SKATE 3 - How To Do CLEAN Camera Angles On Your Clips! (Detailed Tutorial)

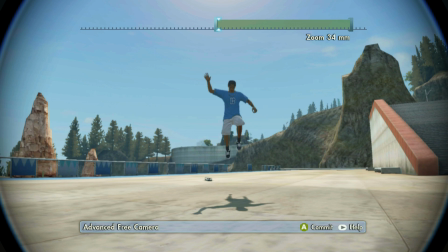I actually pay a lot of attention to the zoom and what the millimeters is on, and right now it's on 34,
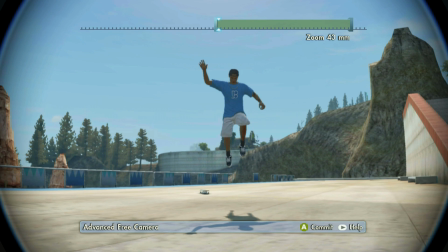so I want to get it to just about 45, so it's not too zoomed in,
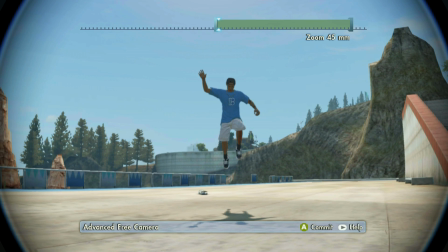because I'm actually going to zoom right back out because I love the effect that it gets on my skater.
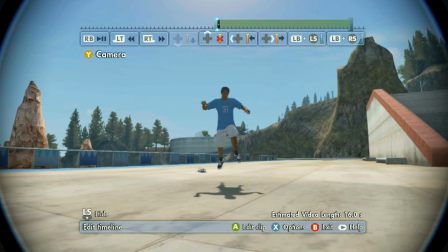So here we go. I'm going to show you guys exactly what I'm talking about. So see how it's kind of zooming in while he's jumping towards it.
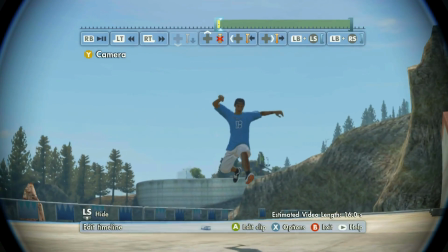I really like that effect, and this effect can only happen if you zoom in on your second keyframe.
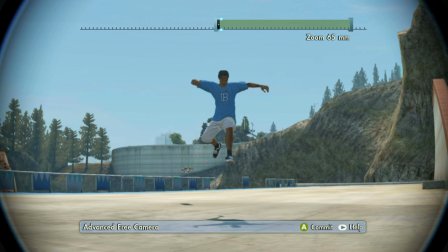But then on your third keyframe, you can zoom back out because I don't want to keep the camera this close to my skater.
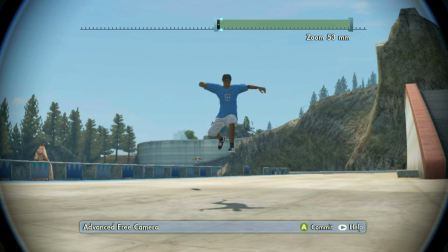So right when he's about to jump back on his board, I'm going to zoom back out to about like 45 millimeters right there.
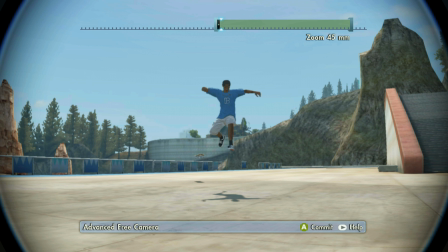I always keep an eye on those millimeters, guys, okay? Don't just like put it at a random millimeter because it really makes your clips a lot cleaner when you pay attention to the millimeters that you're using for your camera.
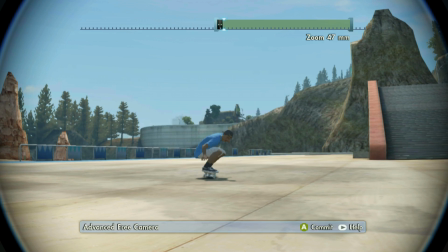I'm just going to let this roll out for a little bit just so you guys could see kind of like what I'm doing.
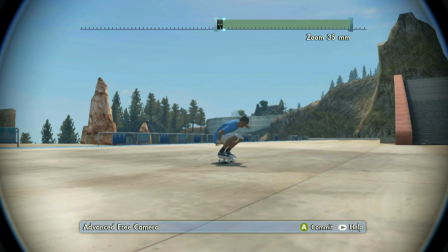So I'm going to zoom out a little bit more, put this to maybe like 35 millimeters. I'm gonna keep the camera in front of me.
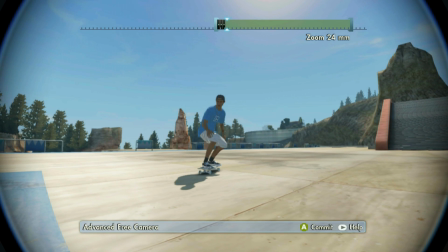So now I'm gonna want to start moving my camera, okay? So it's like literally wherever you put the camera is gonna go.
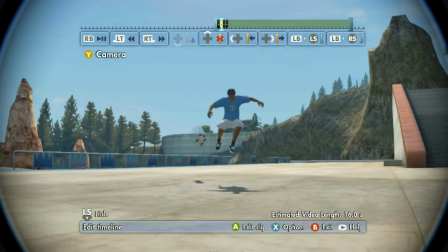Like if you put the camera over here, then it's gonna go over here. Like watch this. You see how like it instantly goes over here because that's where the keyframe is going.
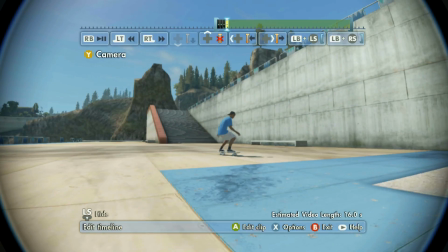You see what I'm saying? So I always want to keep my skater in the center of the screen and a little bit away from the camera.
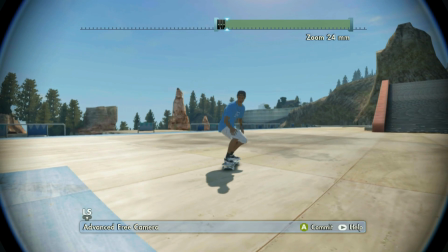So like right about here is where I want it. He's right in the center.
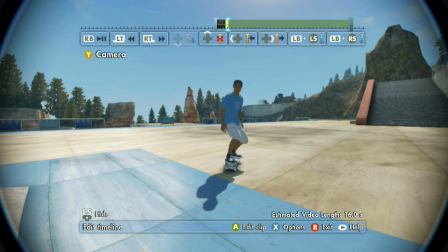And a really good way to keep an eye on this as well is to make sure that your skater is above the LS button, because to be honest, if he's ever below the LS button, chances are whenever the editor that's editing your clip takes the clip and edits it, then it kind of cuts out your skater depending on if they put black bars or not, or even if they don't put black bars,
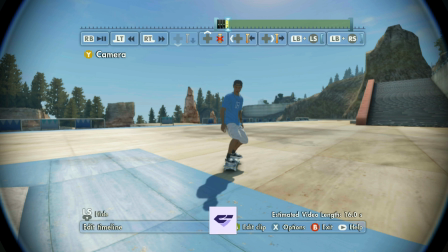it still just looks kind of weird because it cuts out your feet in some parts. So you want to make sure that your skater always stays over the LS button.
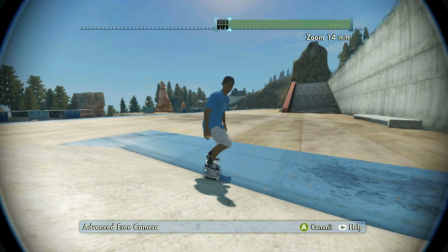But I'm going to continue. Right now it's turning into a fisheye, but I don't want a fisheye yet,
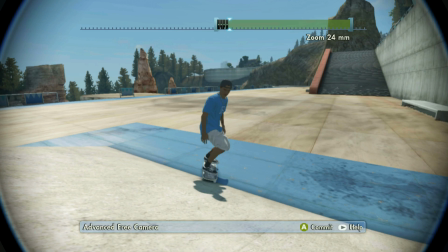so I'm going to press left on my D-pad to get back to the regular millimeters and still keep my camera right in front of my skater.
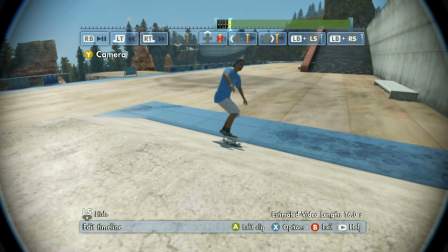So I'm going to keep going.
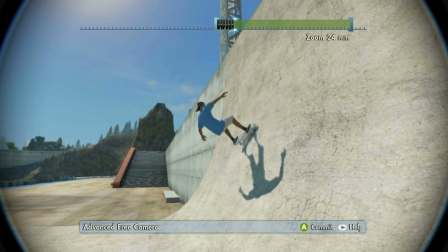Alright guys, so right here in this part, I really want to emphasize that wall pop because I feel like that's one of the things that really makes this mini clip that I hit for you guys.
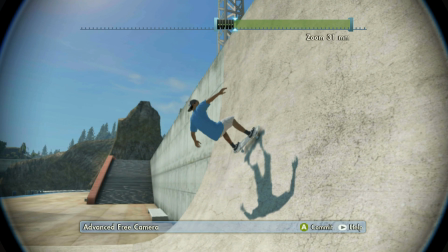So I want to zoom into my skater right here to about maybe 35 millimeters and
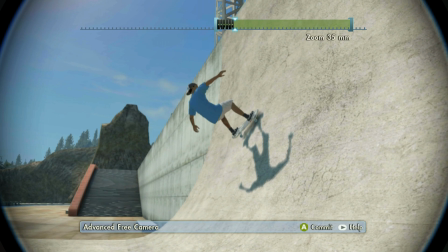then kind of move my camera down just a tiny bit and make sure you always keep your skater right in the middle,
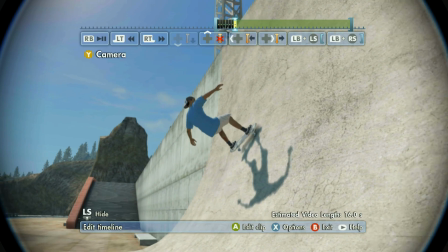okay? You want to keep your lines nice and clean. And you know what?
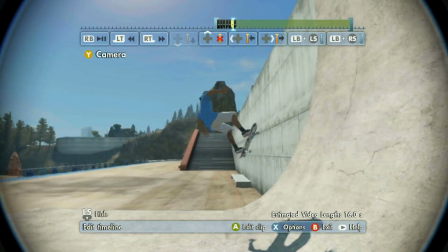I can't forget to mention that you want to make sure that you're always watching over your keyframes after you do like maybe like 5 to 10 of them.
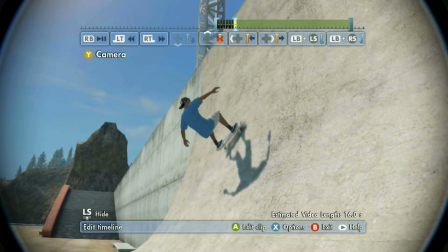Just so that way if you do like 20 keyframes and then they come out bad, then you have to go 20 keyframes back.
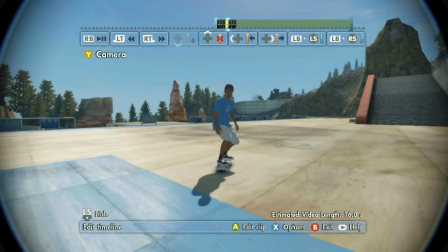You know, you'd rather go 5 keyframes back instead of 20 keyframes back. So usually like right here, maybe about like 10 keyframes in, or however much this is,
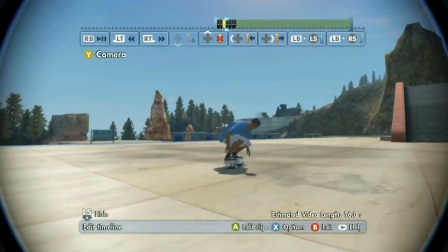however much I feel comfortable with, I will go back and watch it until the part that I stopped at.
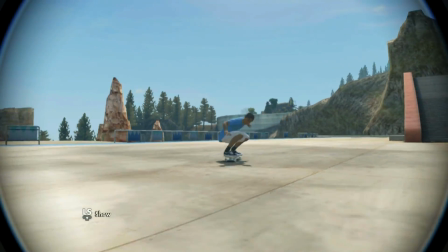So right here, that looks perfect. So here we go. Starts off nice and, oh wait, you know what? Actually, no, it doesn't.
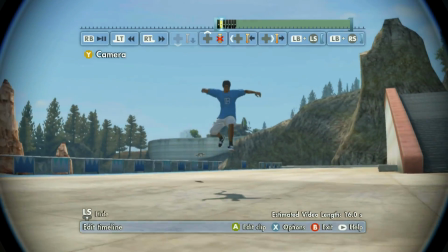See, because it's kind of shaky right here. I don't like that part. So right here, I'm just gonna fix it just a tiny bit.
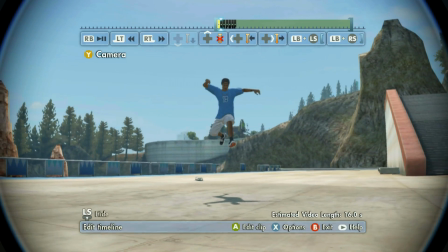I really feel like it's this third keyframe because it's like once it gets on that third keyframe, it kind of moves to the right here.
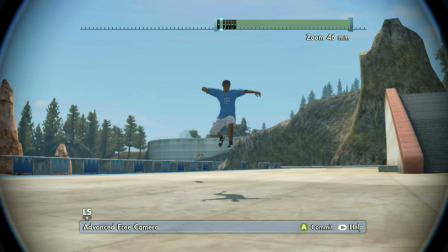So I think I'm gonna take this third keyframe and I'm gonna move it over to the left just a tiny bit. See, this is why I always tell you guys to make sure you look over the keyframes, because that happens and then it just messes up your whole entire clip if you wait too long.
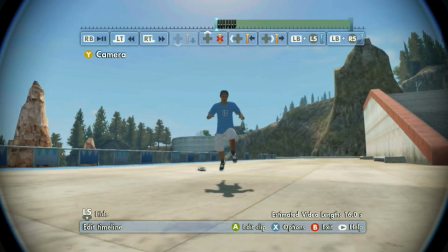So again, in the middle of the screen, keep it right in front of him. Let's see if this looks a little bit better. Yeah, see, that looks way better.
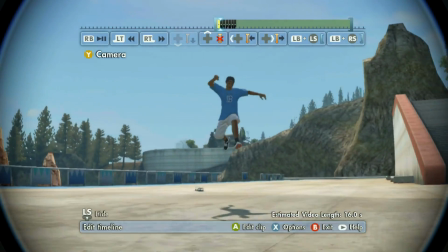See how the shake is gone, guys? That's what I'm talking about.
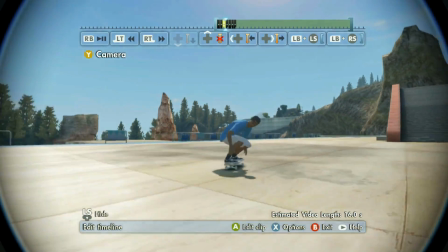I'm so glad I got that example in this video because that's a very good example of what I was talking about whenever you want to make sure you look back on your keyframes.
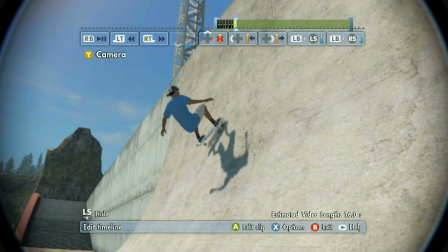But here we go. I got the wall pop. I got the zoom in on the wall pop.
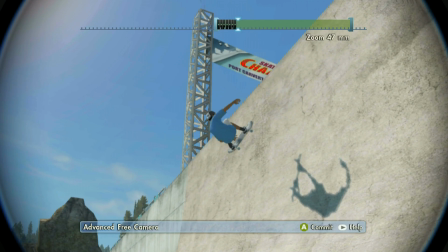Now I have to start zooming out because I don't want to be too zoomed in to my skater because he's about to go back down here.
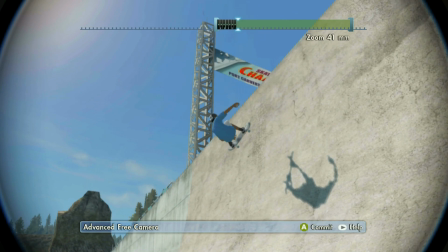And we want to make sure that we're ready for our camera to be nice and close up to him when he is down there.
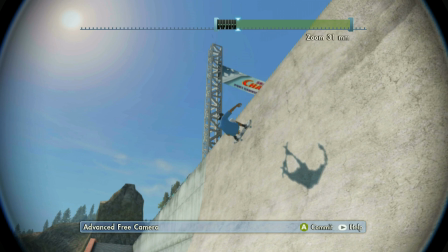So here we go. I'm just going to zoom out just a tiny bit, maybe to about like 30 millimeters right here.
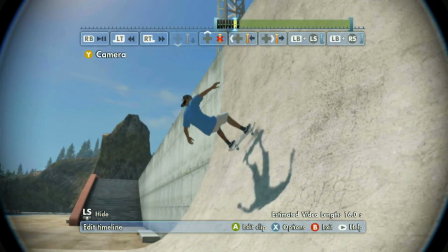Look it over. Nah, I feel like maybe zooming in a little bit more on this keyframe, I feel like would be a little bit better.
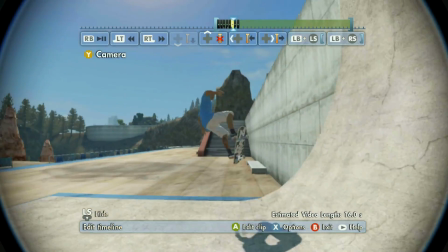So like, yeah, keep it zoomed in a little bit just so it kind of emphasizes his stale that he does too, because he does a little stale right there.
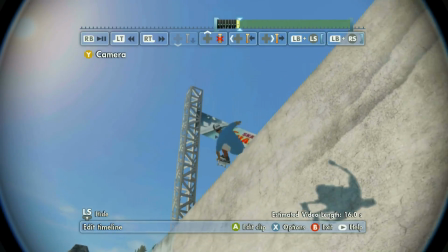You see that? So I want to make sure that the zoom also catches the stale as well and not only the wall pop.
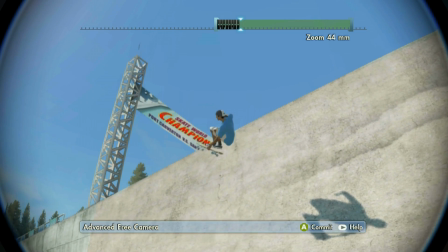Those are the kind of things that I look for in the clip. You know, I don't just like do camera angles on the clip just to do it.
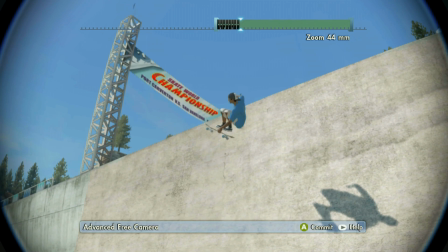I make sure that it looks really good.
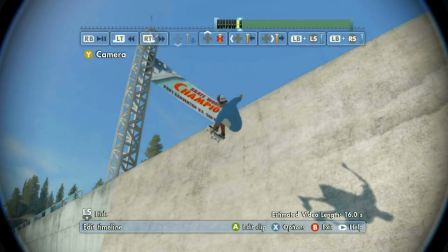So like right here, I don't really like that shake, so I kind of want to maybe switch this like right here.
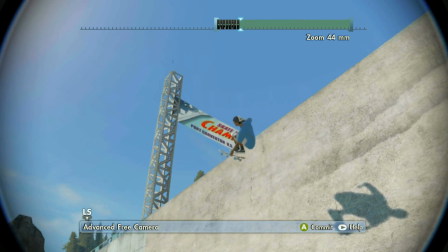Maybe put it like,
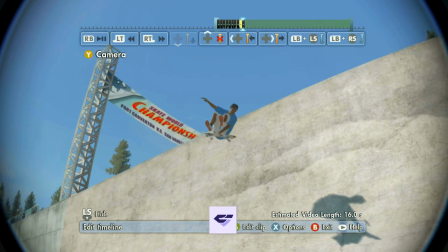yeah, see, there we go, right here. There we go, yeah.
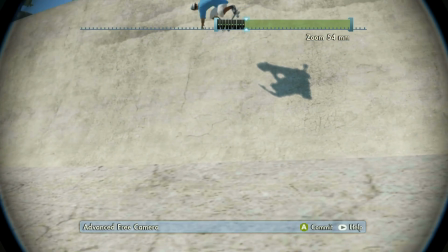And then right as he's turning back into the ramp, you see how we're getting kind of low and we're getting to that little like ramp part right here.
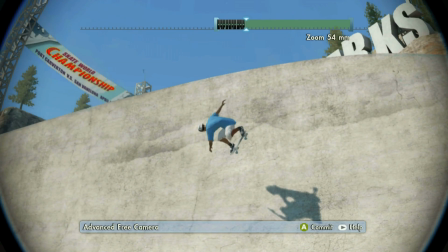Want to make sure that this ramp part's not blocking you from seeing your skater in the camera. So again, I'm going to be zooming out anyway.
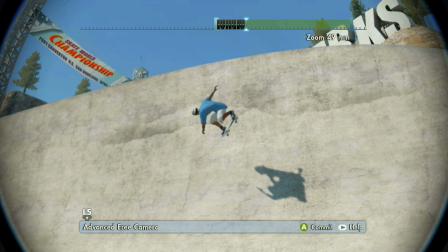So here we go. I see the ramp part. Make sure your skater's in the middle of the screen.
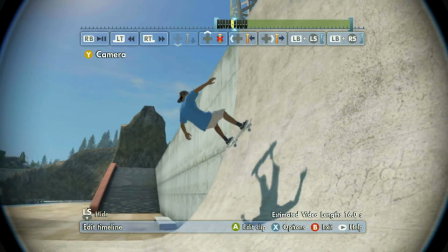Make sure it's nice and clean by watching it over. Yes, it is. All right, cool.
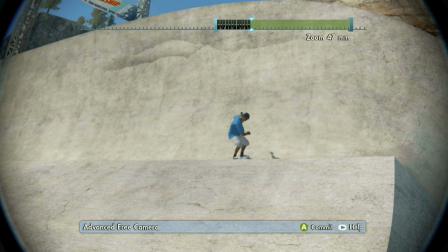And he's still over the LS, so that's what we're looking for. Now, right here, I kind of want to do sort of like a zoom in, zoom out effect. I don't really know like what you really like call that. I'm sorry. That's probably so cringy to the people that actually know what it's called.
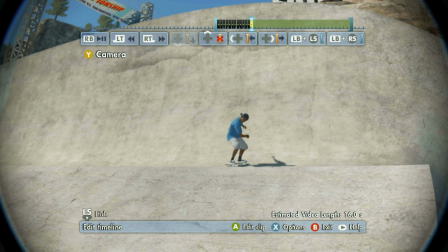But yeah, so basically like right here, I'm going to zoom out as he is flipping out of there.
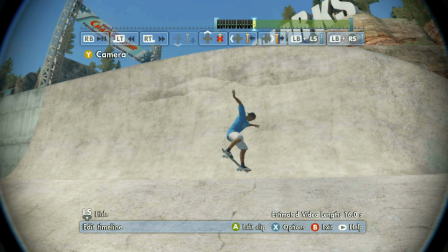Like that. So I'm going to zoom out more. So it's going to turn into kind of like a fisheye effect right here.
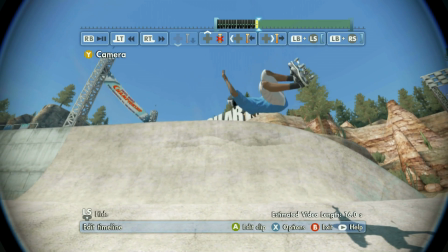Like right there. And then I don't want to turn it completely into fisheye, not yet at least.
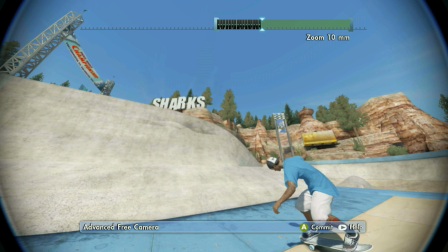Or like maybe, I don't know, maybe I should try it. It actually might look pretty cool because I feel like on certain parts where like you're not really doing tricks,
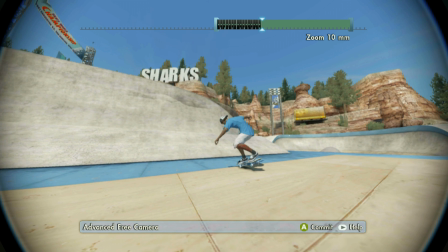if you're like grabbing your board, for example, kind of just like holding your like trick for a second,
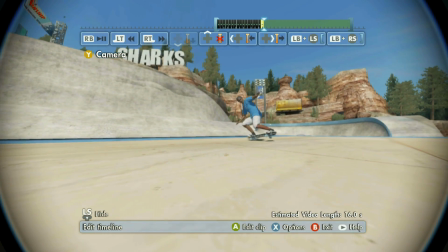doing like a little fisheye effect on the clip is really cool.
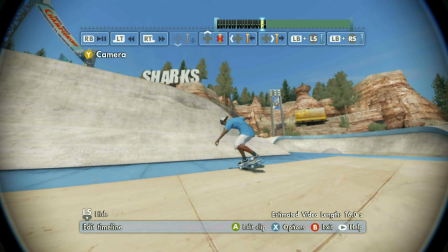Cause see like right here how I kind of like hold the manual a little bit for like not too long, but it's not like the shortest amount of time that you could hold the manual.
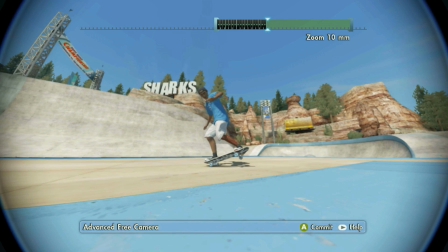You know, like I've seen shorter manuals in trick line clips, but like right here,
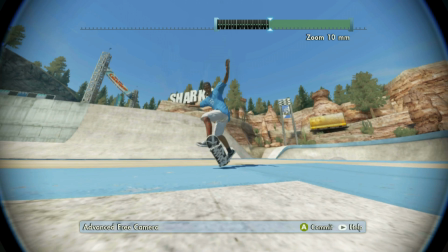keeping my skater in the middle, and right as he's about to do the trick, guys, I'm going to zoom right back out.
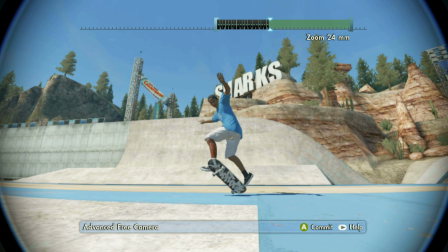So I'm going to press left on my D-pad and it's going to turn right back to the regular millimeters. And I'm going to make sure that my skater is right in the middle of the screen and zoom out so you're not too close.
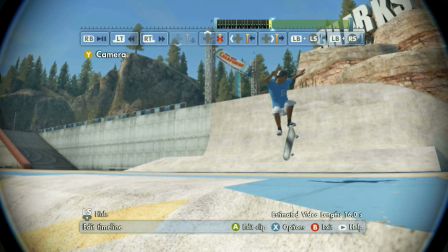So it looks like a nice effect right there. You see that? That looks beautiful. You see how it's kind of zooming in by itself?
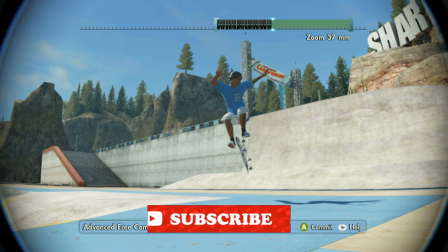Like I'm not even doing that. Like every single time I place a keyframe down,
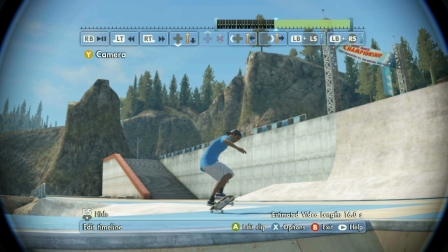it's pretty much zooming in by itself because of the fact that we just came out of fisheye, and that's just what the game does.
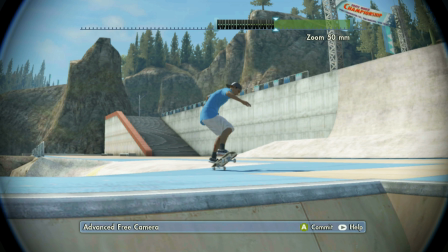See how we went from like 30 something millimeters to 50 millimeters, and I just got on my next keyframe.
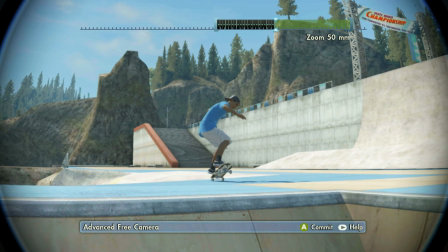Like I don't know why it does that, but I'm going to keep it zoomed in right here because I feel like this is a pretty cool angle right here that we can position our skater,
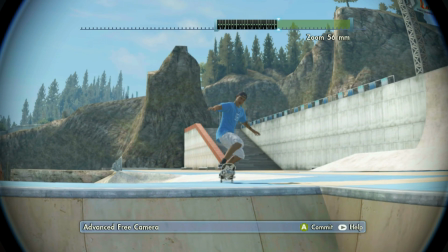and then right as he's about to do his trick, we're gonna zoom out so it looks like a nice little zoom out effect.
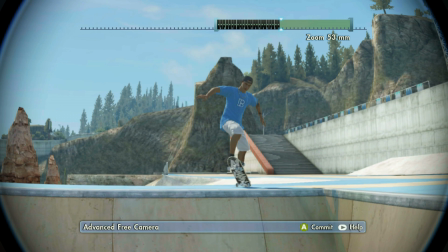So right as you guys are zooming out as well, make sure you guys are moving closer to your skater because that's what makes the zoom out effect.
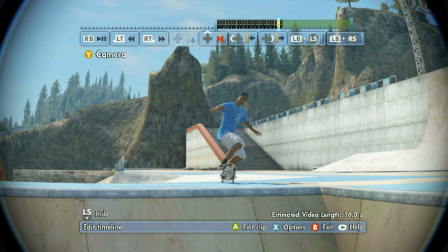You know, like if you're just zooming out and you're sitting in the same spot, then you know, it's not gonna really look as cool.
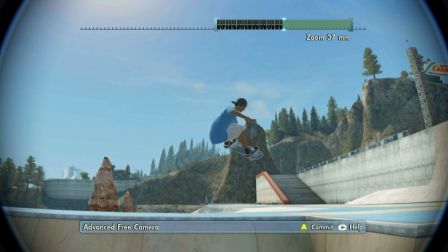So like right here, I'm gonna zoom out even more but still move closer to him, and then you guys are gonna see exactly how that looks like.
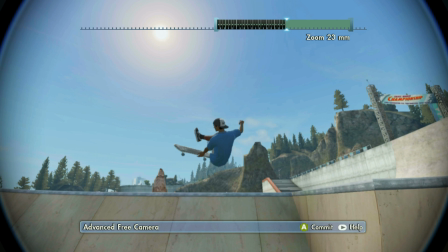See how it's turning like back into a fisheye, but I don't want to turn it back into a fisheye because we just came out of a fisheye and that looks kind of tacky, you know?
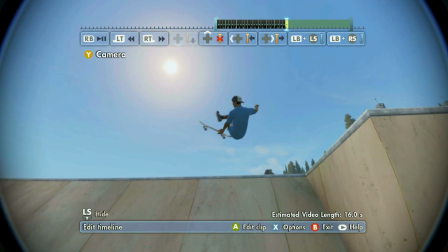Like you don't want your clip to look too tacky or too shaky or nothing.
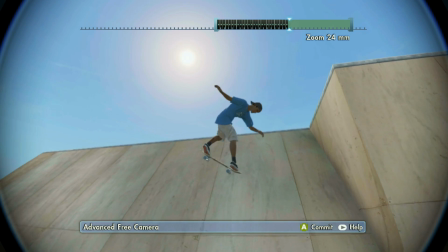So right before it turns into a fisheye, you want to press left on your D-pad and then put your skater right back in the middle.
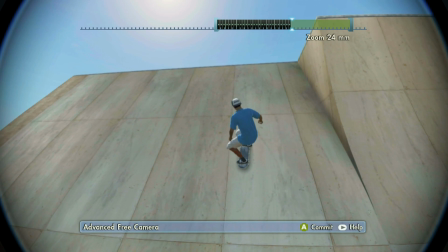Make sure he's over that LS button. Usually with gestures like how he's about to do right here, the flex gesture, I try to zoom into that as well.
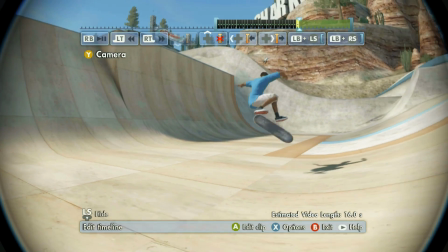I just think it looks pretty cool, but right here he doesn't really do it for too long, so I don't think I'm going to zoom into that right there.
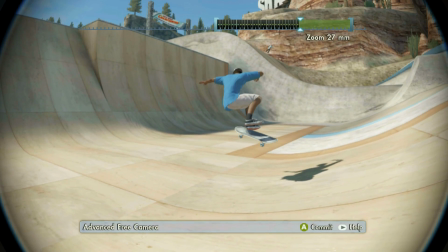But you want to make sure that you guys are using your up and down on your D-pad as well. So here we go.
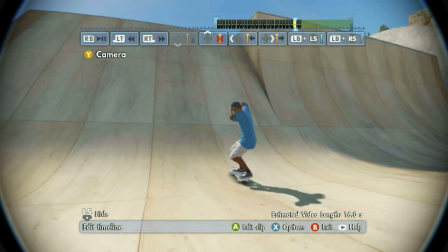I wanted to just like look it over to make sure it looks cool.
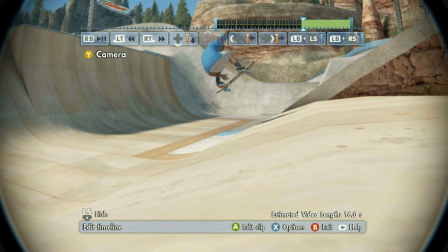Yeah, there we go. All right. And now we can keep going.
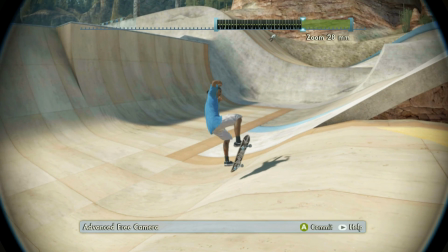This looks like a pretty cool clip, guys.